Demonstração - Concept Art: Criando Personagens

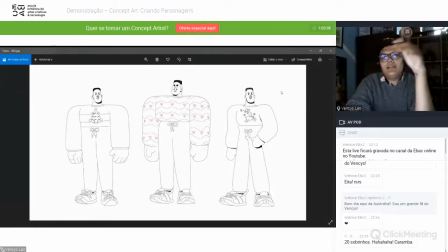Mais limpinho, para eles entenderem bem. Então, aqui, cara, eu fui muito certeiro, assim, sabe? A direção foi tão boa, tão boa, que nos primeiros testes a gente já fechou o personagem
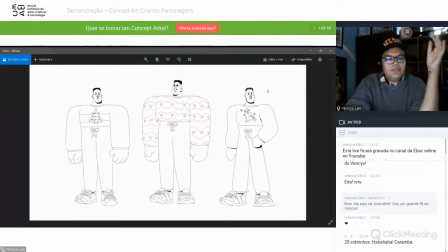e e não tinha mais o que discutir mais, então a gente pegou esse personagem e começou só pra trabalhar no figurino mesmo,
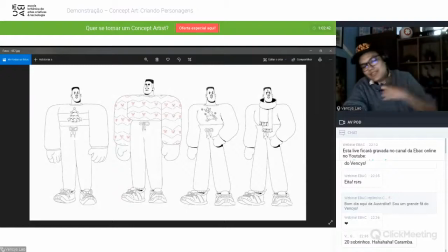só pra deixar mais são 20 sobrinhos e tentar deixar ele bem
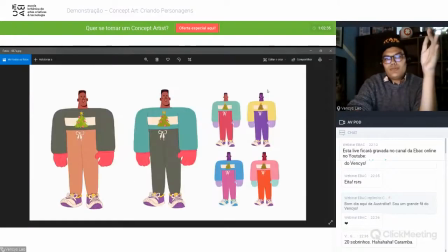bem simples, né, então aí foi trabalho de cor, a gente fez o trabalho de,
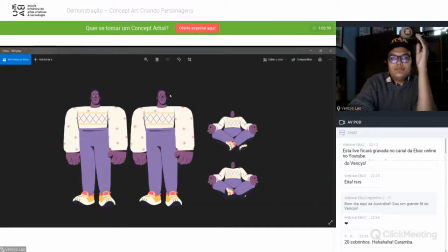aí aqui também, ó, se vocês olharem, esse rostinho é um rostinho pra quando o personagem estivesse mais longe, sabe? Deixar o rosto mais simples também. Além, o corpo já tava bem simplesinho, então quando diminuísse não ia empaçocar. Mas nessa parte que ele está menor, tá vendo?
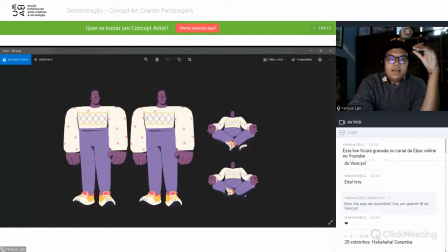Deixar o olho como pontinho e simplificar o rostinho, ajudou muito pra não ficar tão empaçocado, sabe?
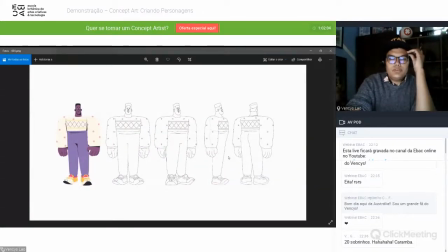E aqui também a gente fez um giro do personagem pra ajudar o... Na hora de entregar para o animador. Essa etapa de giro, pessoal, ela é muito importante, assim, sabe?
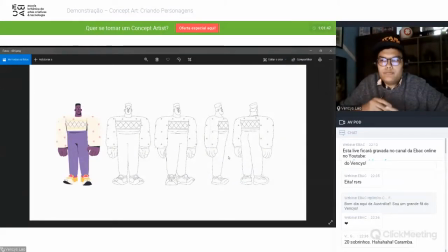Ela é importantíssima porque isso é o guia de quem for reproduzir, seja em animação tradicional, seja em modelagem. Ela é muito importante. Então, é uma coisa que vocês vão ter que fazer, assim, sabe?
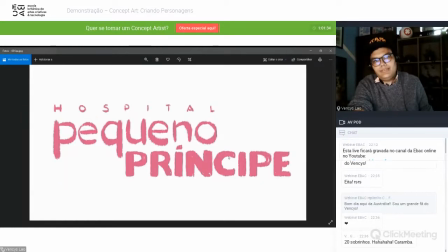No giro. Então, beleza. E aqui agora também era um outro, era uma outra proposta de animação 2D também. Nesse caso, a animação não é tão fluida como a animação da Jim Pez.
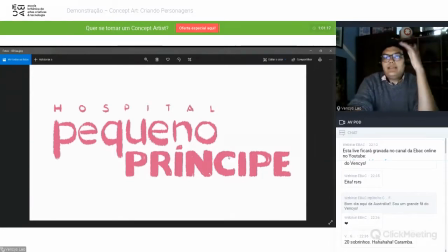É uma animação mais durinha. Aqui foi usado motion, não sei se vocês estão, acho que vocês entendem bem, né, nessa parte de motion. Que é onde eles pegam peça
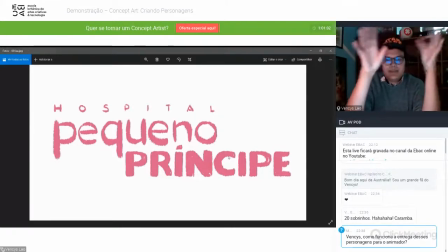Onde eles pegam as peças do personagem E movimenta elas É um outro tipo de animação Que é muito usado para publicidade também É bem requerido O profissional de motion E então aqui Essas artes foram pensadas Exatamente para isso
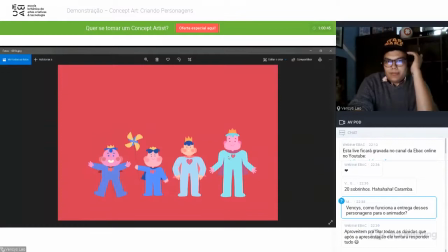Essa foi a primeira Prancha que eu mandei para eles Pensando nisso que seria Esse trabalho de motion Movimentar peças então tudo era muito geográfico, assim, geométrico, desculpa, tudo era muito geométrico, né, desde o,
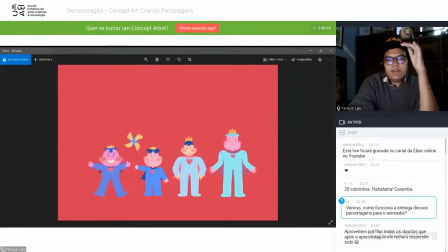desde o shade, tá vendo, era tudo muito, é, muito simples e, e, e, bem, assim, você bate o olho e você entende a forma geométrica, assim, sabe, então, aqui também foi, é, foram as primeiras pranchas,
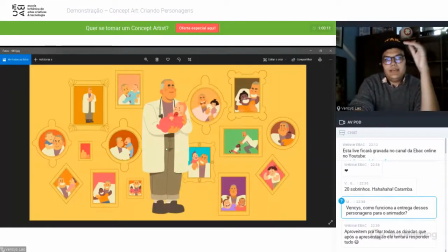assim, não mandei só essa, né, mandei essa, aqui também, aqui aqui ainda, por exemplo, tem eu acho que tinha muito detalhe aqui no rostinho lance de cor também mas essa parte de trás era uma área que não ia ser animada então essa era a arte que iria para animação, sabe?
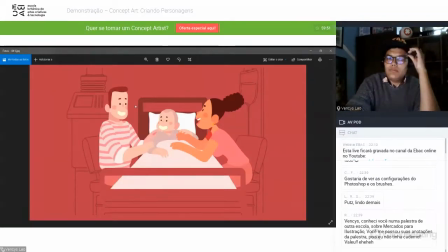Então, deixa eu ver aqui aqui também, aqui foi uma sugestão dos personagens eles seriam coloridos, né? E o cenário seria numa cor sólida,
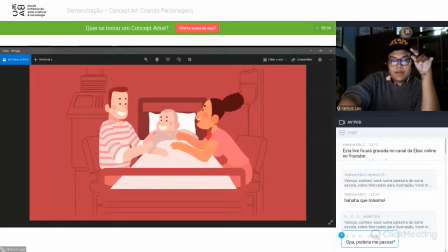e aí seria aqui também, como chama? E os personagens coloridos, e a cor sólida com linha só, né?
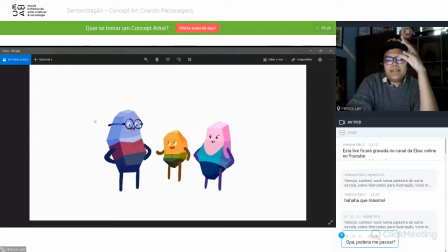Aí, beleza. Depois daquela etapa, eles disseram que queria algo mais abstrato e mais colorido. Aí foi isso que eu mandei pra eles. Só que aqui eu exagerei no ponto, né?